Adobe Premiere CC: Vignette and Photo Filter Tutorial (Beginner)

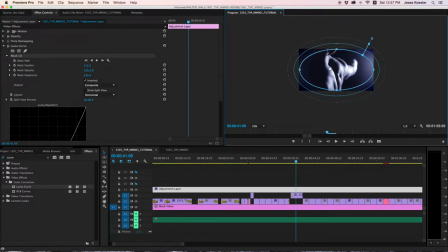[4:08]
Let's go right about there. Let's see how that looks.
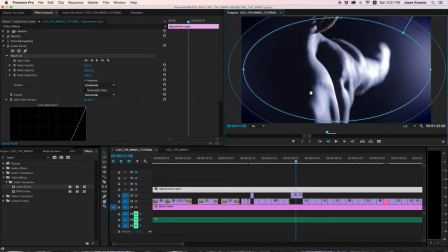[4:12]
Now, of course, I encourage you to futz around with this as much as you like and kind of get a feeling that is most appropriate for what you want. Don't feel as if you are stuck with what I'm doing in this tutorial. Let's toggle that off and on, and you'll see that we've got this nice little roll off at the edges. It has that kind of
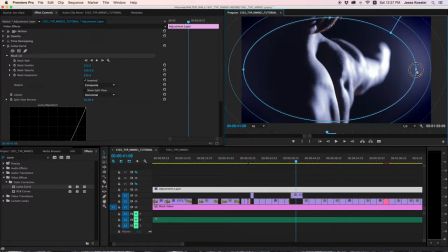[4:35]
lensy feel. I think we could use a little bit more like that, and like that. Oops, sorry. Now let's take a look at that with and without, without and with.
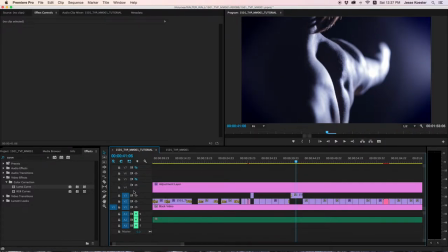[4:49]
That's looking pretty good. That's got a good feeling to it. Another effect of these vignettes is that the edge of the lens would be blurred. So let's get our Gaussian blur going. Drop it on there.
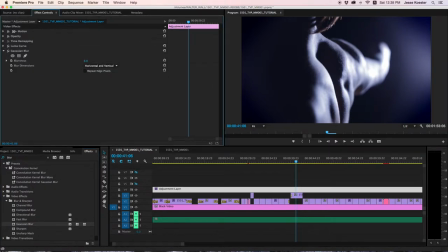[5:04]
You can close this up now. And you can crank this, like, you can kind of go crazy, don't worry about it. Now you'll notice around the edges we've got this unwanted darkness that is a result of the edge pixels not being repeated.
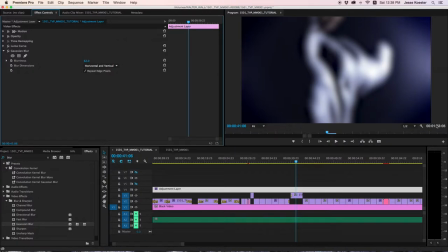[5:19]
So what we're going to do is click Repeat Edge Pixels, and now the blur extends to the very edge of our frame much, much better. And we are going to do a similar matte.
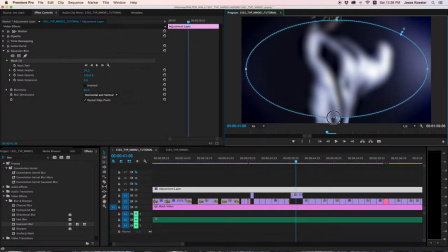[5:36]
I want this one to be a little bit different. I'm going to make this matte smaller because I want it to feel like we were using cheaper glass that had a smaller area of sharpness on it.
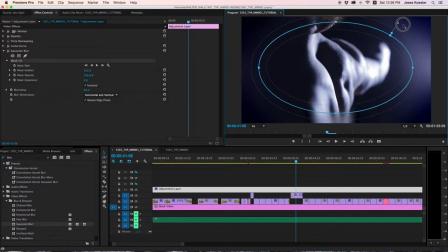[5:55]
Let's invert that mask and let's play with our roll off. And you see, we can bring this in very, very close, so only the very center is sharp.
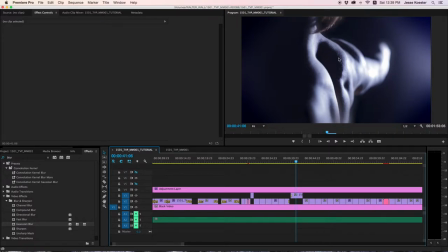[6:09]
And this is kind of getting a plastic lens feel. This is on the cusp of lamography. I don't want it to be that extreme. So let's get this mask and
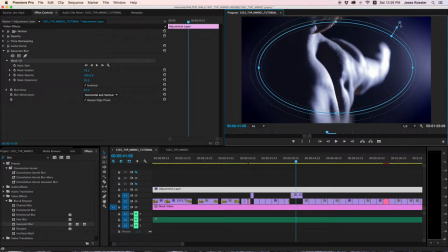[6:27]
there we go. And do it more like this. Okay, that feels good. We've got a good space of sharp image, and then it rolls off into softer image on the edge.
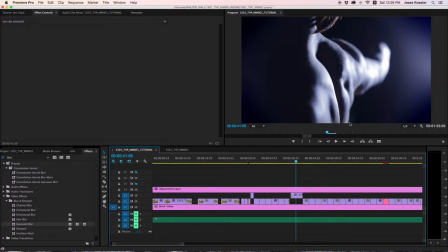[6:43]
Now, for this image is not a perfect representation of what we're doing for the softening.
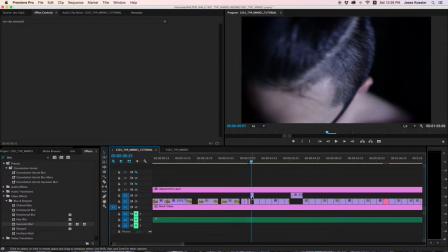[6:50]
So let's go over here, and you can really see this softening happening. You'll notice all the sharpness on his forehead is just brought down to almost nothing, but we still retain the sharpness in his hair.
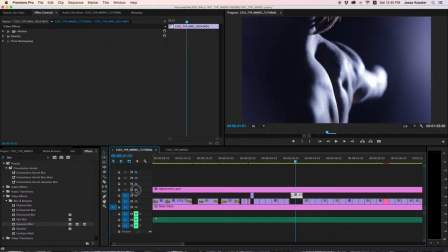[7:09]
This image is more to focus on the brightness of the vignette because we have these light leaks on the edge. All right, that's looking pretty good. One thing I would like to do though is boost the contrast of our core shot.
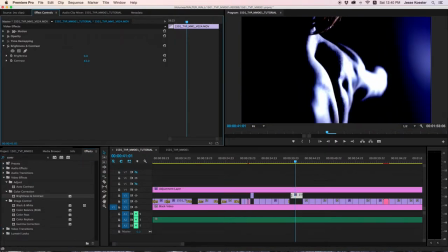[7:30]
So boost that contrast quite a bit. We want to make this extreme. We really want to go for a hard edge, kind of intense feel for this. So we're blasting the contrast and we'll bring the brightness down to get some of that detail.
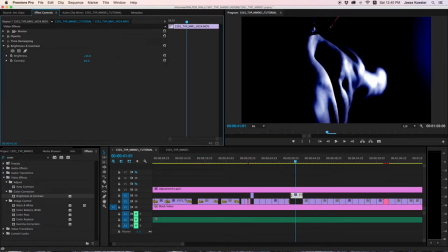[7:46]
We're blowing out a lot in the skins there. So we'll bring the brightness down. Not bad at all. That has a really rich, intense feel, but you'll notice that it's also got a very, very blue feel, and that's not maybe what we're going for today.
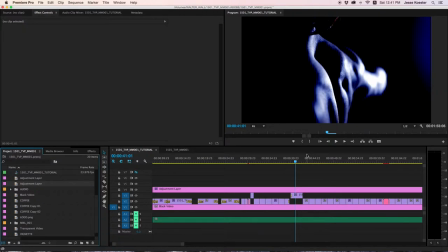[8:03]
So let's do the simple photo filter first, and then we'll do a more complicated photo filter second. The simple way, go to New Item, Color Matte.